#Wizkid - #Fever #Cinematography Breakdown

Today we're looking at using natural light and bounces to assist cinematography and image creation.
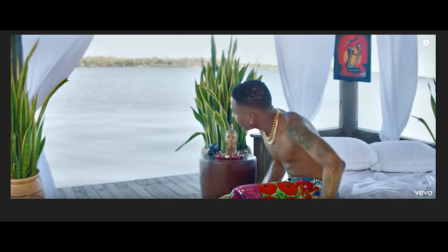(0:05)
We will be looking at the music video Fever that was made by Wizkid, and we'll be looking at how they used natural light and actually bounce source to assist crafting of imagery. So if we actually dive into the first frame that we're looking at here, we could see how the
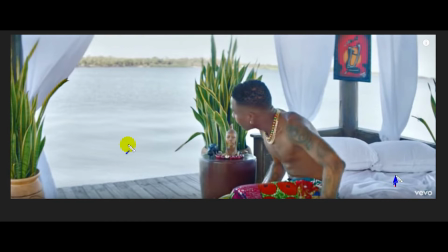(0:22)
white pillowcases and the white curtains have similar levels with the lake and the sky, and it makes it easier for the plant that actually in the frame to actually stand out, and his color scheme and his own wardrobe add to the color contrast to create like a better contrast for the scene.
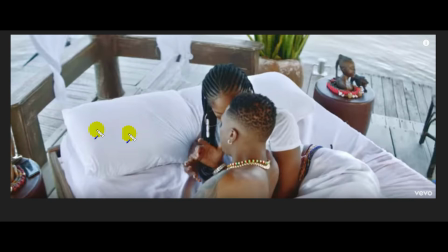(0:42)
If we actually look at the frame, we could actually see where the pillowcases and the wardrobes and the curtains becomes like bouncers that's actually creating a soft feel bounce to actually light up the frame,
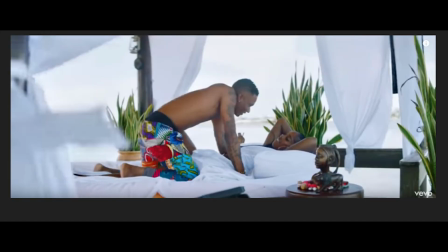(0:54)
which is obvious when you check out the other frame where this becomes virtually light source, thereby the skylight is actually coming from this side of the frame, and the sun, which we would see in the next frame, it's actually heading towards this direction.
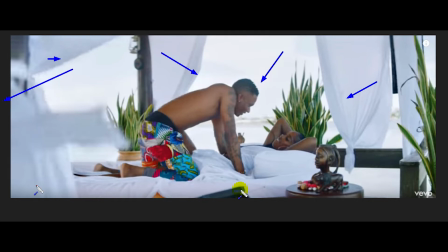(1:10)
So we have all this becoming like soft source that's actually keen and adding to the soft light that's actually present from the sky, making the entire look diffused and making it soft, and with the help of the color contrast that exists between his own character,
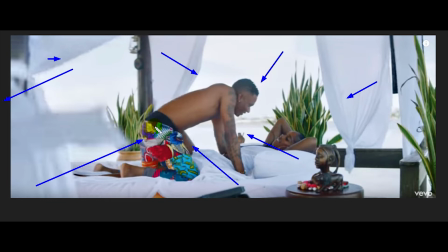(1:30)
his own wardrobe, and the sky and the environment creates depth that's also accentuated by the plants in the frame.
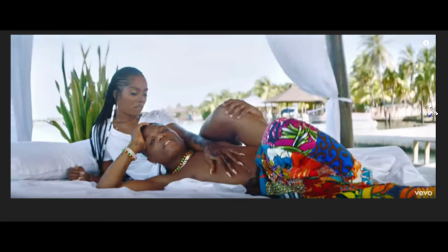(1:36)
If you look at the next frame, the sun is actually coming from the right side of the frame, and this is somewhere around 5 p.m. in the evening, whereby the sun is actually setting, which the sun becomes like your key, and the right side of the frame, which is the skylight, becomes like your fill.
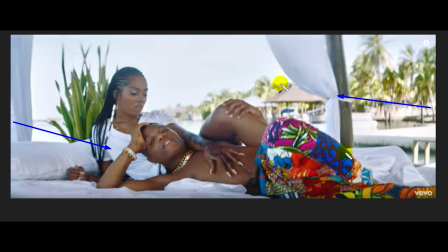(1:53)
Adding to it with the generic bouncers that has been obviously characterized with several frames that have appeared in the entire imagery of this video, which we can see. So going forward,
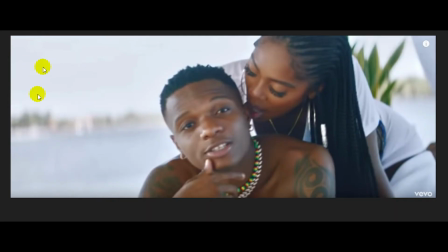(2:08)
we can now see this is obviously the skylight that's now becoming the key of the frame, and there's some diffuse bounce board, or probably those bounce like we talked about, the white clothes that's actually surrounding several parts of the frame,
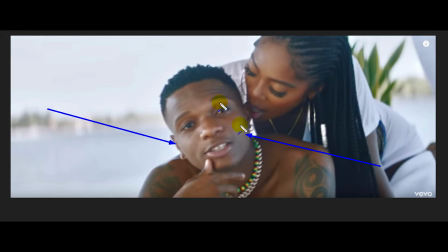(2:24)
becoming the entire feel that is reducing the concentration, giving the soft feel that we're seeing. And if you notice, we have some warmthness that's coming from this side of the frame, which is obviously apparent in the skin as opposed to the cold tones
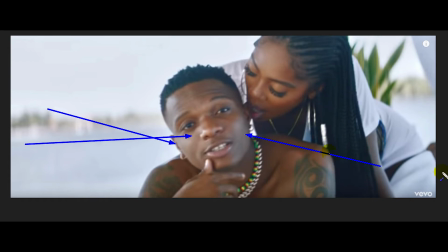(2:40)
that we could see that's obviously on the right side of this frame.
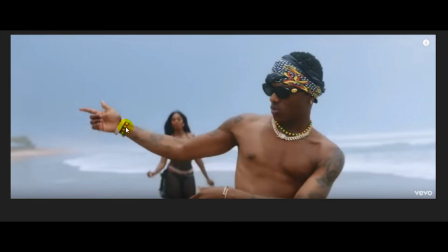(2:45)
On the next frame, this is an overcast day because there's no direct sunlight coming from it, and usually you could see the shadows.
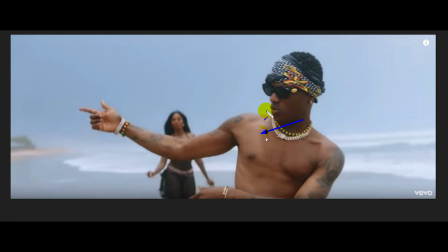(2:58)
This could be either the sun that's covered by clouds or an artificial source of light that is diffused to create definition in an overcast day, adding to crafting the image or crafting dimension for the image.
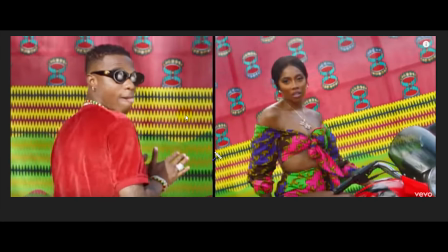(3:14)
We could see the bounce boards that's actually on his glasses, and the sun is actually came from the right based on the shadows you could see under his shirt here, the shadows here, and also from under his glasses here, the sun shadow that you actually see there.
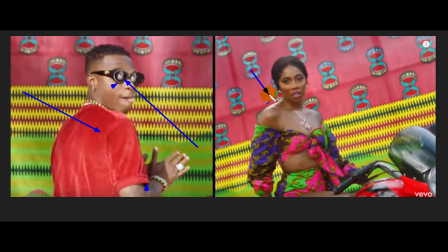(3:31)
Same thing, but this one she's a little bit backlight by the source. If you look at the bike, you could see the tree who's actually creating tree reflections that's actually creating the shades and breaking up the light, adding to the diffusion of the light.
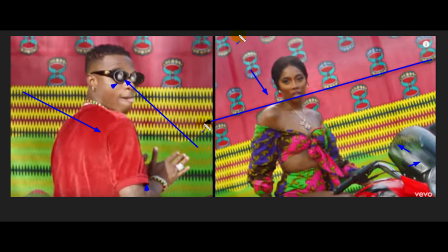(3:48)
And these are like wooden railings that you could see through the cloth that is the background. You get these wooden railings goes across, and it just becomes the background of the video.